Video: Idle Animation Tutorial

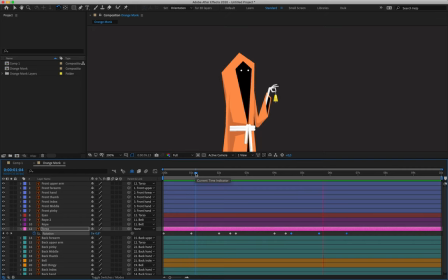(24:44)
So he leans back, leans forward, bumps back into rest, and as he gets back into rest, he then starts relaxing again. All right, and we're just going to now mimic this for the rest of our layers. So, moving on to the front upper arm, layer one.
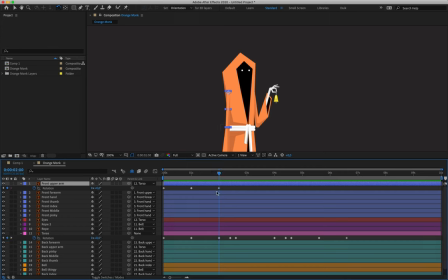(25:03)
Let's grab that in line with my third keyframe. We are just going to essentially be using these keyframes as markers now. So if you'll just pay attention to what it is I'm aligning myself with on layer 12, you'll know which keyframe I'm in line with.
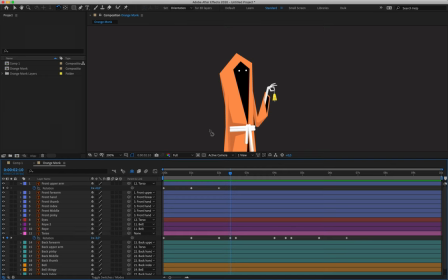(25:22)
All right, so creating my fourth keyframe for the front upper arm as my character leans backwards. Again, we're going to overshoot. So let's have our arm open out this way. I think we can have it open up to 4. And then 5 frames later, we'll change that down to 3.
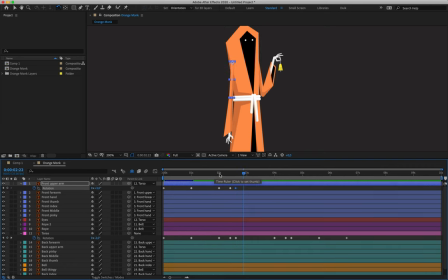(25:43)
Overshoot there. All right, now what I'm going to do is I'm going to just animate this entire block and do all of the layers first, and then we'll go and copy all the keyframes and finish it out as we move into that final resting point, just so that I don't lose my train of thought as I animate these frames.
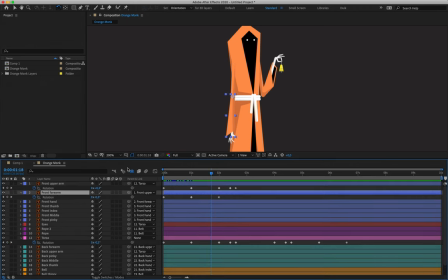(26:03)
All right, moving on to layer 2, the front forearm, hitting R for rotation to bring that back up in line with my third keyframe. 10 frames out, I'm going to rotate that, and I'm essentially just going to use the same value as the front upper arm, but a negative value, because the elbow is going to cause it to rotate in the opposite direction.
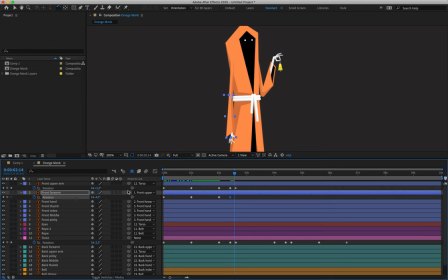(26:22)
So negative 4 over there, and then 5 frames later, bring that down to negative 3. Play that back. I'm happy with that. All right, front hand, that's layer 3, in line with my third keyframe, moving 10 frames out.
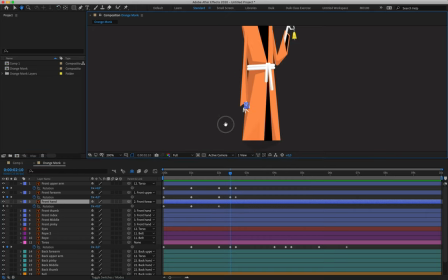(26:41)
What this can do here is we're going to open and splay the fingers out a little bit. So I'm going to rotate this in this direction. I think we can make it plus 5. And then 5 frames later, we'll make it plus 4. Okay. Doesn't look like much when you play it back. And the reason is because it's all happening at the same time. You'll see once we stagger these frames out, it looks a lot better as well. Okay. So, moving then on to the front thumb, which is layer 4, R for rotation, fourth keyframe being made, we'll rotate it out. So we'll make that negative 4, and then 5 frames later, we'll make it negative 3. Okay, doing the same thing for the front index, front middle, and front pinky, these 5...
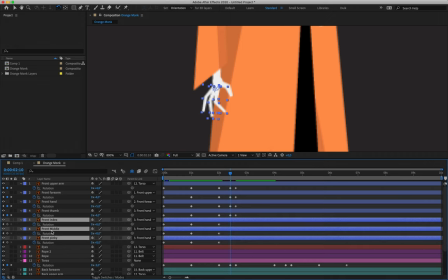(27:39)
layer 5, 6, and 7. I can rotate them at the same time because they're moving in the same way. They are going to move into positive values, so they'll have a value of plus 4, and then 5 frames later, value of plus 3. Okay. The eyes we'll come back to. We're going to add some blinks in a little bit. Let's move on to the two ropes. Now these ropes are going to behave slightly differently as I explained in class.
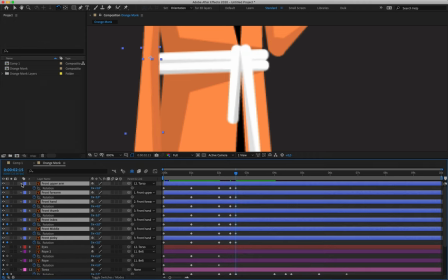(28:09)
Because they aren't attached to a stiff section of the torso, they're not rigid, they aren't boned in any way.
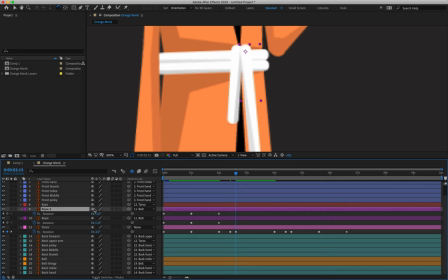(28:16)
They are going to just flop their momentum out until they have no energy left, essentially. So, as our character leans back, our belt is going to sway to the left.
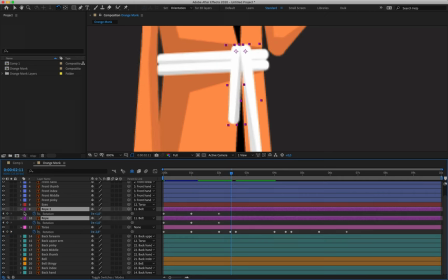(28:34)
Okay, so we can animate both 9 and 10 at the same time. Let's rotate them into positive values, so let's say plus 4. I want to make sure that I'm in line with my keyframe there.
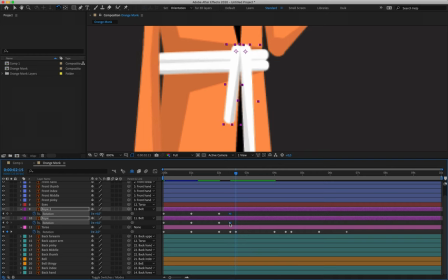(28:46)
And then 1, 2, 3, 4, 5. Actually, we're not even going to count out by 5.